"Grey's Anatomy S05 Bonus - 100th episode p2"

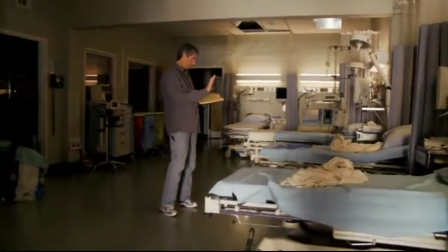Post the table read, I will do a walkthrough of the surgical scenes and the ER scenes with our medical technical advisor, Linda Klein.
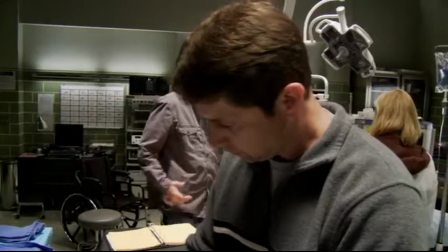I come from the medical field. I've worked in surgery for over 30 years. They hired me to pretty much portray medicine the best way I can. Me not being a medical person, you know, I need direction.
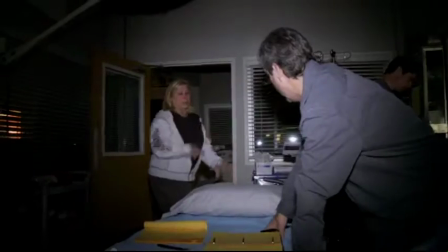She will say the person should be on the right side of the operating room table as opposed to the left side.
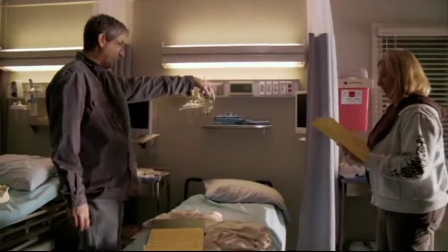When George says sinus tack, he's taking that off the monitor, right? Yeah. Okay, so That's over there. That's for this guy's here. Yeah. She's got to bring the reality to a scene, you know, because she does work in medicine, and sometimes she's like, there's no way that this is going to happen. You have to do it this way.
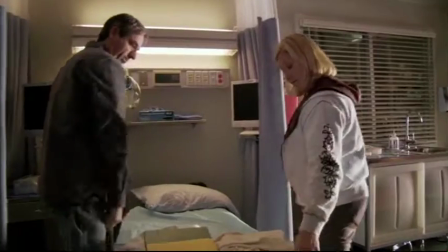She's gonna hand them to him. He takes them, and then he goes. Yeah. She's always paying attention to the medical and the accuracy and keeping everything right. And Rob's job is to pay attention to the visual. Rob sets the shot up, and then Linda tells him it's wrong.
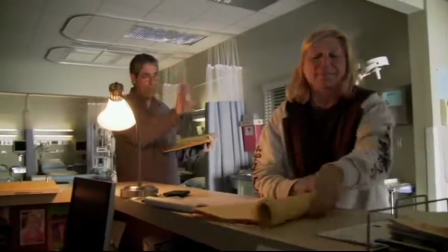So Linda. What are you picking this up? Bang, doors. He's 22, he's in the driver's seat, his car got crushed by a semi.
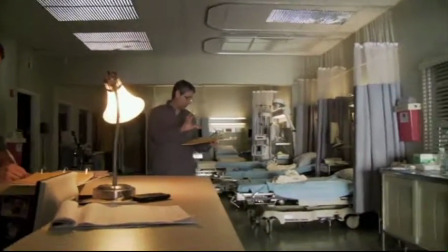David Simmons, 22-year-old in his driver's seat who sustained chest contusions. A couple of they'll do it much better than me.
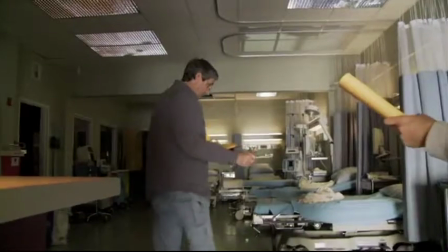Alex. What are the injuries? He got crushed by a semi. No, you can't go in yet.
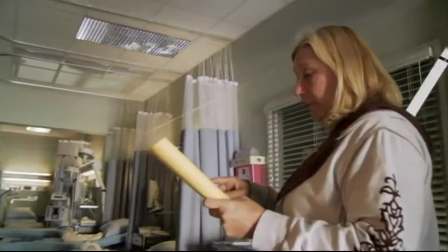Why not? Because you have to wait for them to say, take him to Bay 1 until we get trauma room. In the 100th episode, when all the students from the bus crash came in,
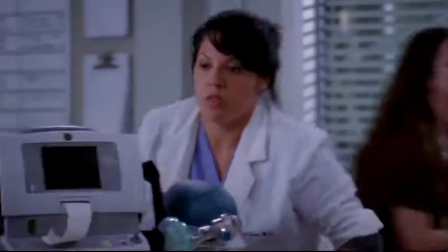that was difficult because they were all flat on their backs with their heads connected to a board that they were laying on the gurney.
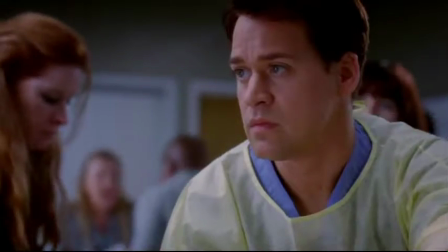And yet they were all communicating with each other and they couldn't see each other.
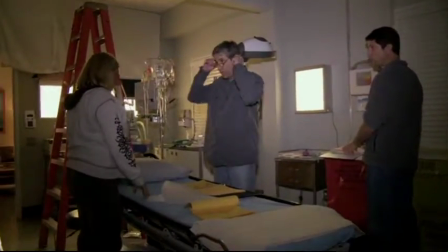So I had to sort of come up with a plan of how they each knew the other person was there.
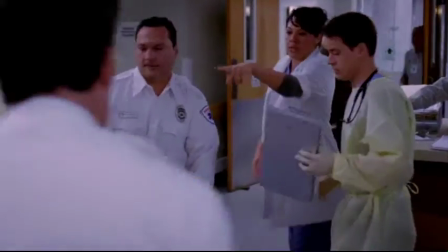And it all came with the timing of who said what when. When the first young man came in, it wasn't so important for where he was,
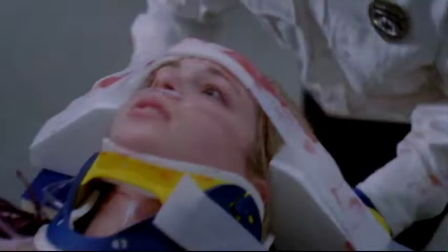other than to have him close to where the second person was coming in, and she could hear what he was saying.
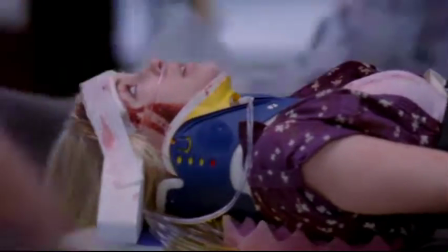So I positioned them next to each other.
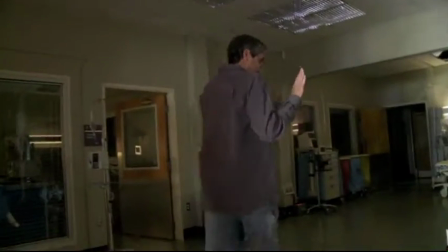Then the third person came in, he overheard the young girl speaking as he was being wheeled in.
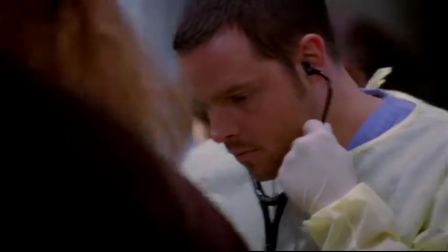Jordan! Becca? Becca, have you seen Dana? You were sitting next to her.
In order to accomplish all of that, Linda and I, when we walked it,
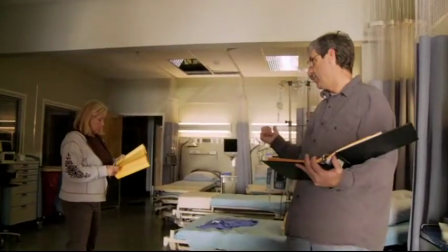came up with ideas of how to change the dialogue so we would be able to have each character hear the other person in the appropriate place. The paramedic who was there with us, we have actual paramedics, he said, well, we can spin his gurney right as he comes in.
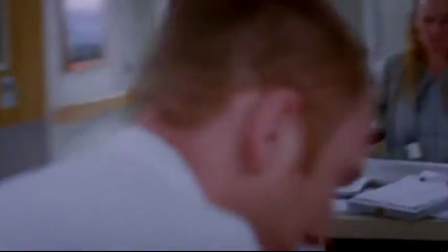So he came in one direction, they spun him around 180 degrees, and he went the rest of the way head first. That just added to the energy and the excitement of the scene to see this character just get like flipped all around,
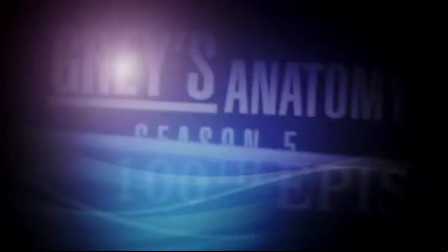and it gave a sort of a dizzy feeling to the audience. And the doors open, music starts, we look back.
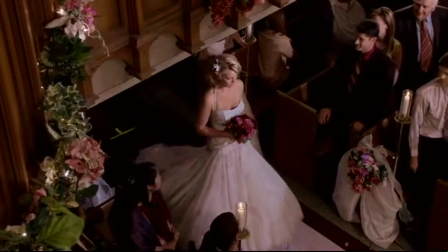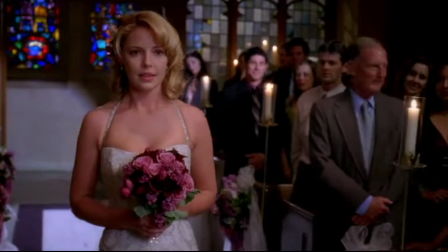Planning the wedding was a lot like planning a wedding. We had meetings where we sat down and everybody looked at me and said, like, what do you want it to look like? When we received the script, one of Meredith's lines was, it's churchy church.
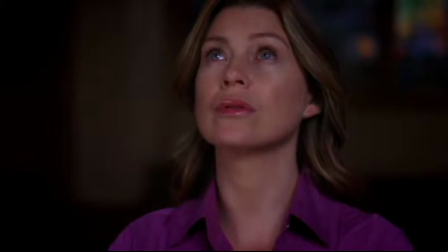Just a normal day that ends in a ceremony in a churchy church.
And it occurred to me that it was more than a chapel.
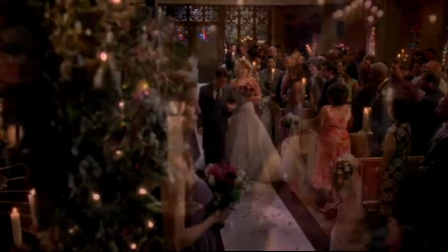The church was the big, big set piece for the 100th episode.
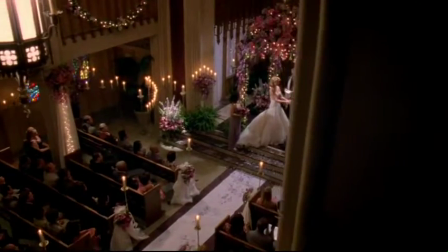Our production designer, Donald Harris, myself, and the set decorator, we would all go and look at all these churches. We looked at over 100 churches to make sure that we had one that not only was visually interesting, but production friendly.
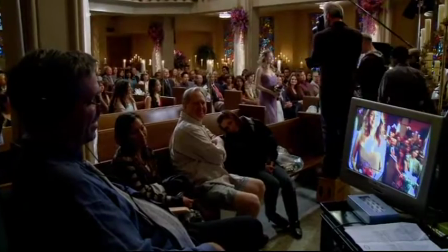We knew that we had only 2 days to do what we needed to do in the church, so we were trying to find something that Herb Davis,
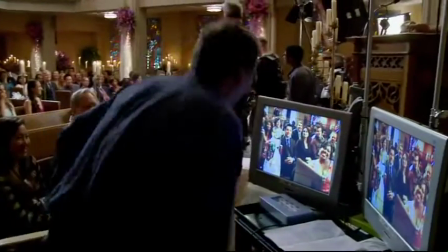our cameraman, would be able to light efficiently and effectively in those 2 days.
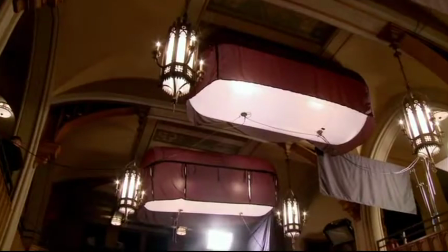So from the production sense, having the second floor balcony just saved us in terms of him being able to light quickly.
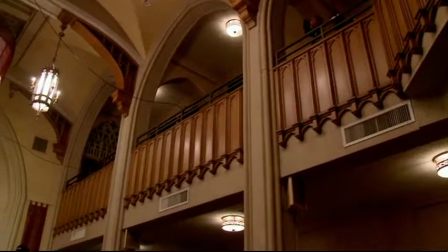When we finally found the right church, I went there to see it being filmed, and I thought, yeah, you know what, he's right. This is the right church.
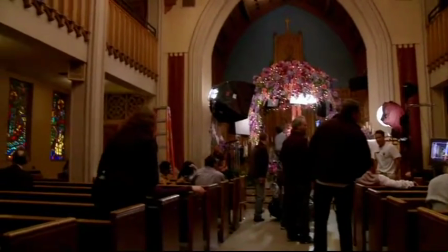This is what Izzy would pick to sort of have as her fairy tale wedding. It's kind of nice to get out of the hospital, because we're here a lot. We're in a little bubble here over at Prospect Studios.